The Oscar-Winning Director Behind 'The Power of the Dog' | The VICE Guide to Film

And to have her just hold me and really create an open space and not be threatened by it and totally meet me there. I was like, this is, I'll do anything for her. There is a real fascination in all of Jane's work with love.
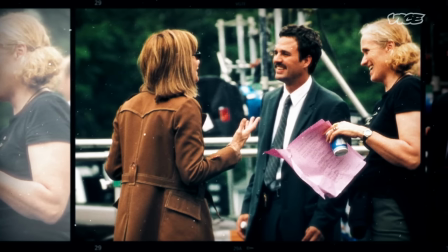757s
In a film like In the Cut, it's people with an idea, a notion of what romance is, a hunger for romance and for love and connection,
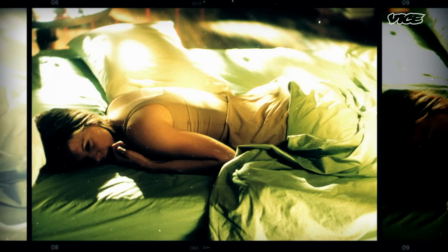768s
but it's functioning in a very different universe altogether.
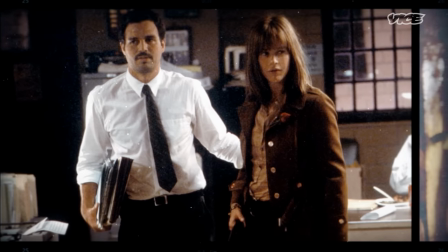772s
In the cut is Jane Campion's erotic thriller starring Mark Ruffalo as a detective investigating a serial killer in New York and Meg Ryan as a witness.
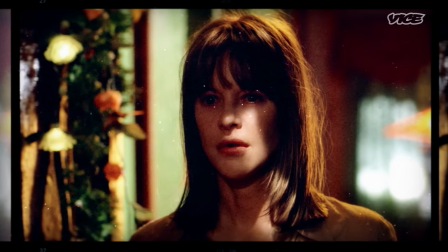782s
Women are being murdered. It's your basic genre, serial killer movie, but it's Jane Campion's take on it.
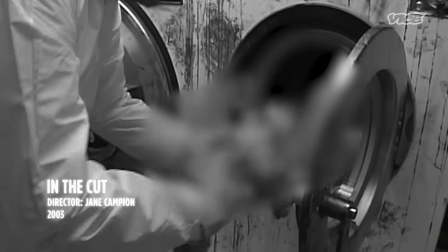789s
A severed arm with an engagement ring shows the true subject of Campion's thriller.
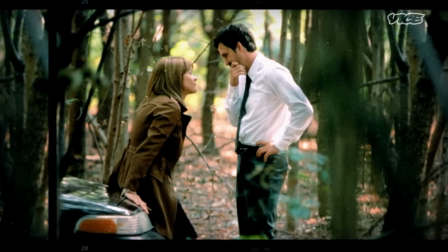795s
It's an elaborate film for a genre film. Meg Ryan's character begins to suspect that Ruffalo's detective is the serial killer.
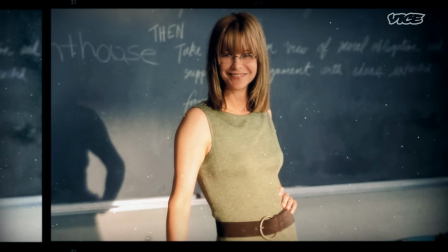805s
It was Meg Ryan, America's sweetheart, playing a total sexually liberated woman.
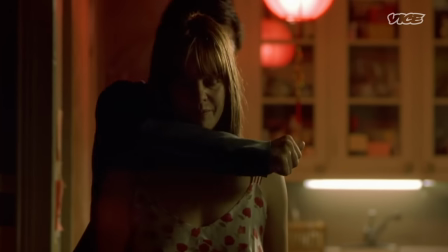812s Was it his right arm?
When the detective questions the witness about a mugging...
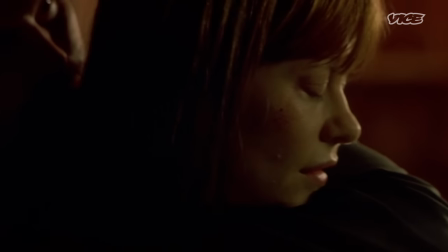816s Where's left?
Campion creates tension by blurring the line between a violent act and a seduction.
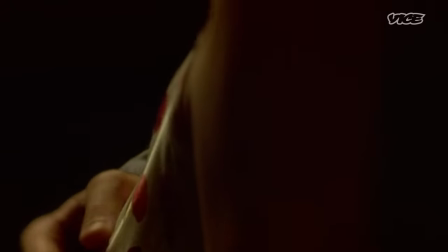824s
Just remembering that feeling of unease. This is so dangerous, you are walking such a beautifully fine line here. Jane shows up to us how we see it.
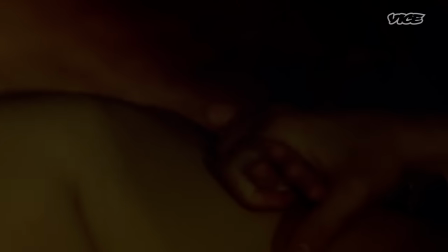837s
You know, we're not looking through a male perspective. She's actually making me feel like I am in this scene.
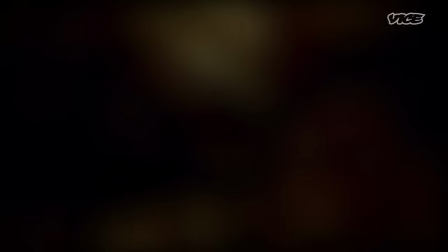847s
It's kind of like a fever dream, a little bit. It's like Last Tango in Paris meets, like, Seven.
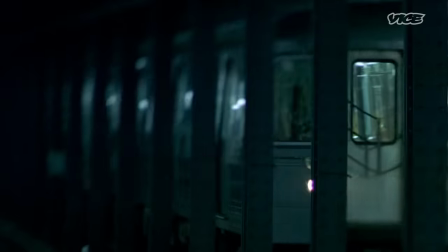854s
With the imagery on Subway,
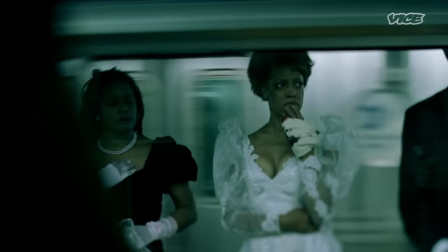859s
The metaphor is like, when you give your life to a man in marriage, you're offering yourself up to the killer. Pretty hardcore radical feminism buried inside this genre movie. And that didn't fly. It was a violent reaction to that movie.
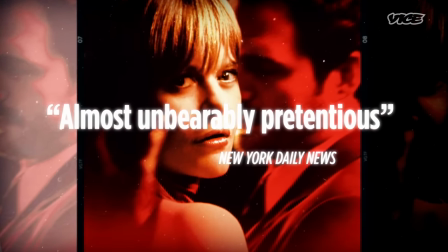881s
The first time I met her was just after she did In the Cut. She'd just come off the press tour and was like, okay, enough.
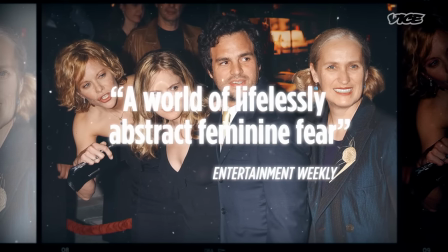889s
And I remember seeing some of the reviews afterwards, and I thought a lot of the shock and disdain was for the fact that it was made by a woman,
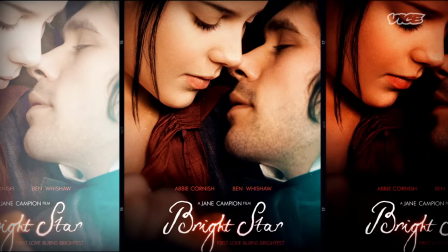897s
not because of the film itself, I feel. After a four-year break from filmmaking, Jane Campion made Bright Star,
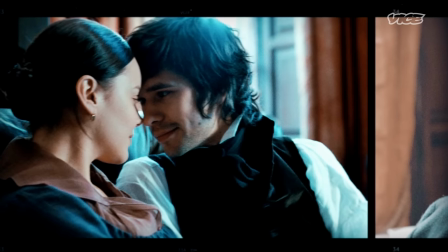906s
a period drama about the relationship between romantic poet John Keats and Fanny Braun, who inspired his best work.
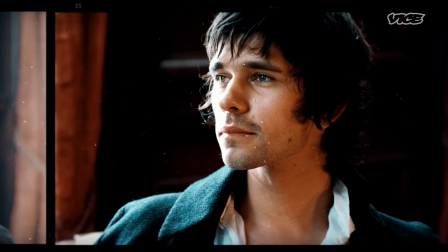914s
She wanted to make a film about Keats and about the things he managed to express about life.
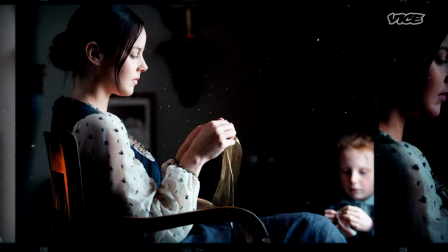921s
And her way into that was through this character of Fanny. Strong-willed, passionate, rebellious.
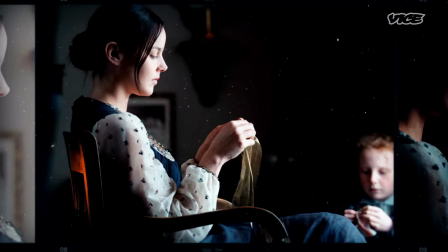929s
In a heated writing room exchange,
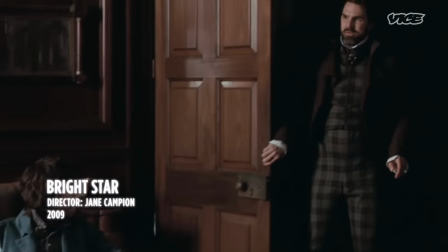932s
Campion challenges history's dismissal of Fanny as a toying flirt by presenting the dressmaker as a strong-willed woman pushing against her limited freedom.
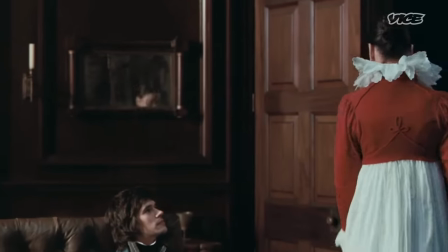940s Men's room, out. Poets got to do a bit of rating. My stitching has more merit and admirers than your two scribblings put together.
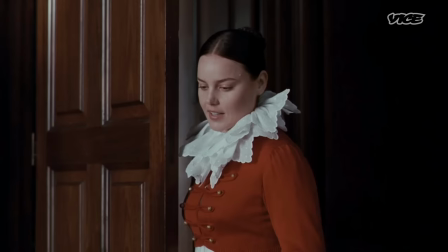951s Goodbye, Minxtress. And I can make money from it.
She said this lovely thing about how people are like poems, you know, and she was hoping that she could foster in us all a sort of appreciation of poetry,
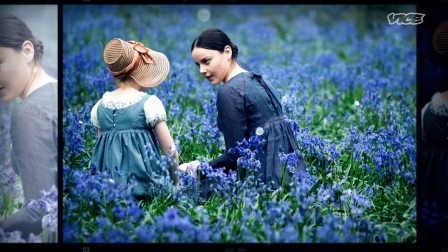968s
but also life as poetry. I remember going with Jane to the Botanical Gardens in Sydney and looking at the flowers and going to the art gallery and talking about, you know, art. And it's hard to say how that sort of influenced the music, but it kind of does.